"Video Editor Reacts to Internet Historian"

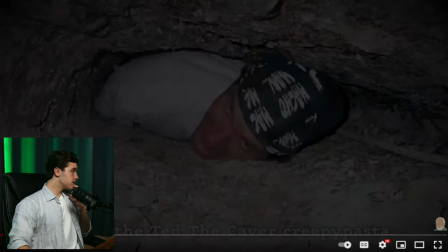[4:18] Who knows going through he would look exactly like this his arms will need to be
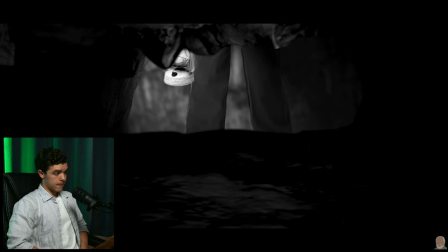[4:25] completely at their side and he will need to exhale so that he can reduce the
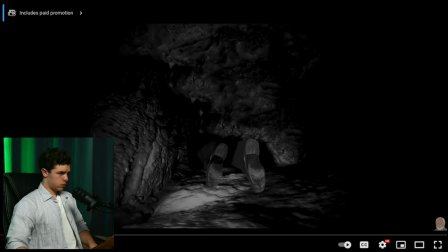[4:30] size of his torso gradually bit by bit he
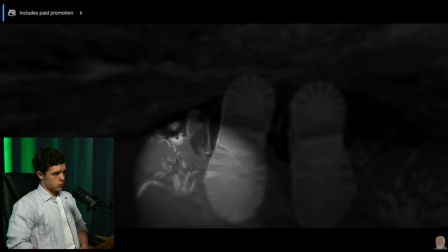[4:36] disappears into the hole his clothes are caught on sharp gypsum crystals
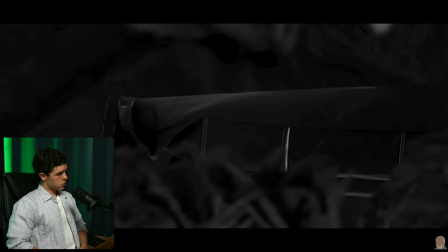[4:43]
hooking into him and threatening to hold him in place using just his feet he okay are we actually okay we got to talk about the editing here so one i want to start off with this is a very well i mean i said it at the beginning of the video in the text it's it's a narration type of video, very calm music behind it. Ambience kind of, uh, there's, I mean, it's not even really music. It's more ambience. Uh, and he's just explaining what's going on about man in cave. And I would never do this cave stuff. That's all I'm going to say. That is all I'm going to say. But again, the same type of style. It's like 2D cutouts, but animated. It's pretty cool, unique.
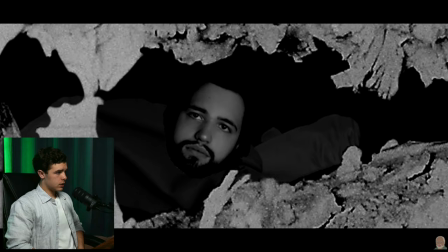[5:38] Pushes himself forward. He reaches a wider opening at the other side.
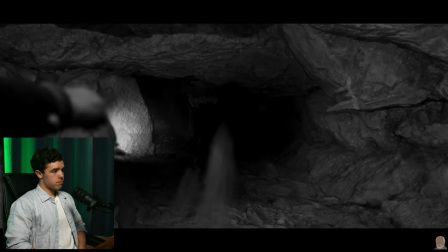[5:44] Then crawls forward towards a ledge. Lit by the lamp is a drop about twice his height.
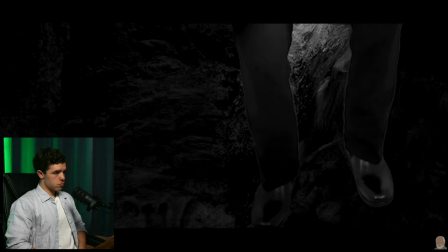[5:53] There's already a rope here. He gently climbs down. His worn-out leather shoes touched the ground.
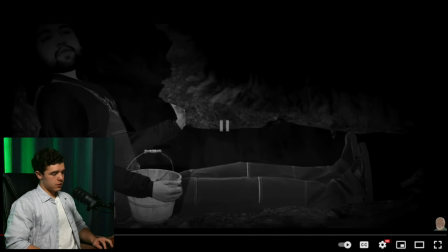[6:02] This is as far as he can go.
Sound effects indicating what's going on. Cut to black there because they didn't actually show him hitting the ground. So it gives you an indication that he did.
And it is time for work to begin.
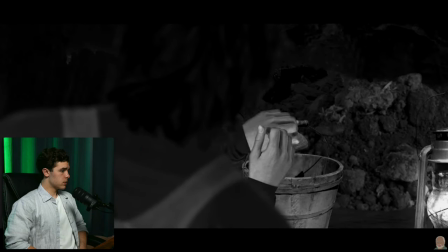[6:19] What he is working on is another opening. At the moment, it's too small for anyone to fit through.
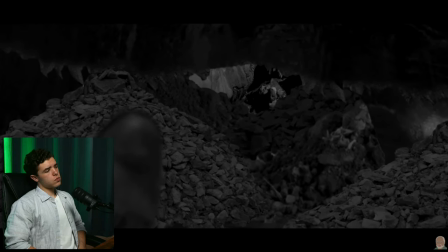[6:25] But he will chip away at it until he can shove himself right through the other side.
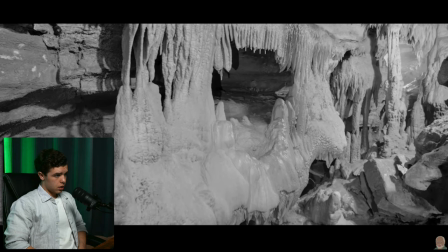[6:30] Because on the other side is this. An otherworldly cave structure dripping with pristine white crystals.
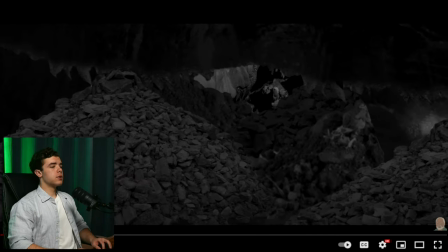[6:39]
That was an interesting transition.
The other side. Because on the other side is this.
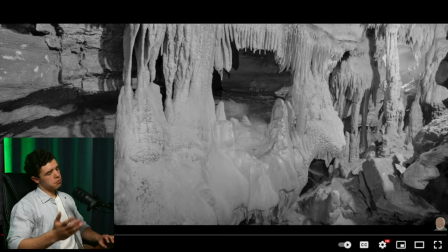[6:50]
Okay. Alright. Yeah, it kind of morphed, I guess.
An otherworldly cave structure dripping...
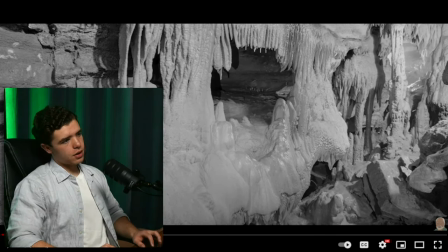[6:57]
I don't know, maybe a zoom in would have looked nice with that. Because it's going to the other side.
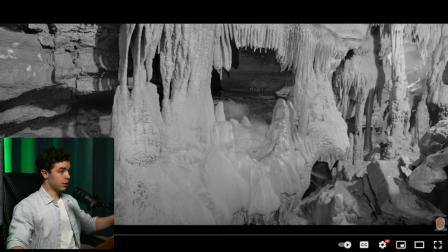[7:06]
I mean, this video has 2.3 million views, so obviously people enjoyed it.
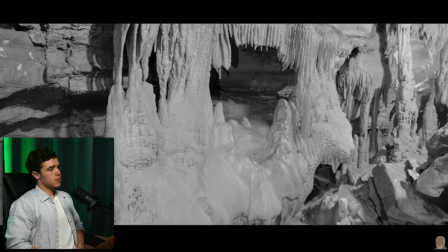[7:11] Pristine white crystals. Every day for months, he has been removing rocks from this crevice.
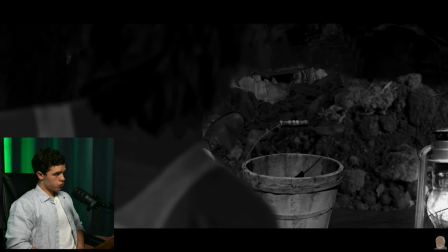[7:20] To him, this is all just routine. So he shimmies further into the gap.
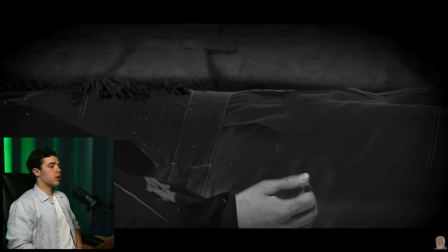[7:27]
So far, it's still black and white.
...qually contorting to the shape of the crevice as he wriggles his way in.
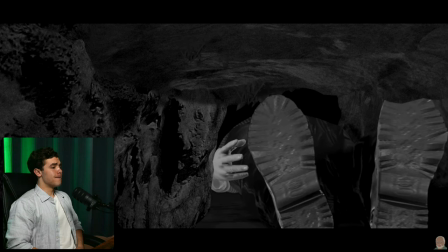[7:32] The wall's becoming so tight that he can no longer use his arms.
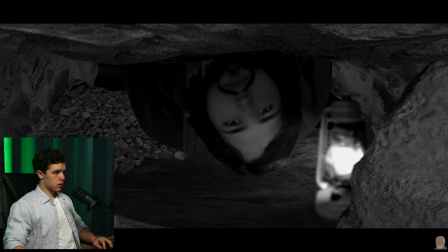[7:39] Then, about halfway, he stops. Hmm.
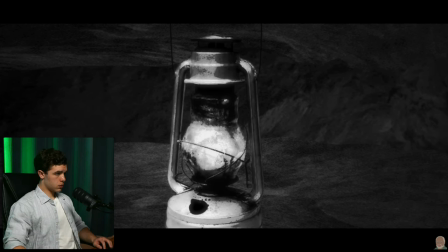[7:45] The lantern. It's starting to dim. He will need to go all the way back to the surface to...
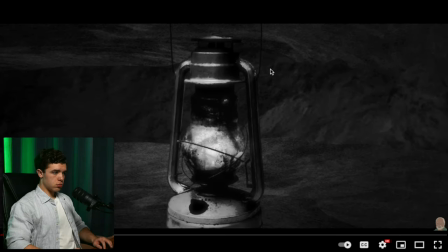[7:52]
Wait.
...starting to dim.
Did it just brighten up? Put that in reverse. You're good. Because it just brightened up.
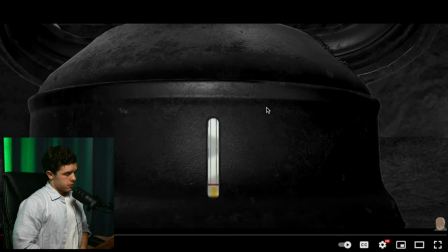[8:03] He will need to go all the way back to the surface to refuel the thing. He sighs.
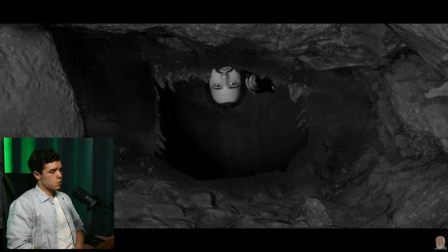[8:08] He slowly shuffles back out, pushing the lantern with his shoulder. Then, oh no.
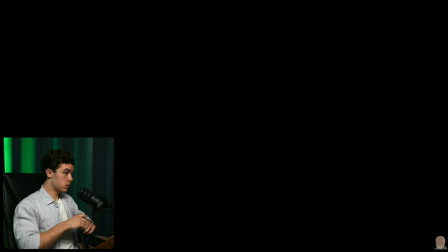[8:15] Ding. Crack. Darkness. He has knocked over the lamp and it has broken.
Oh, brother.
The man breathed deeply and relaxed.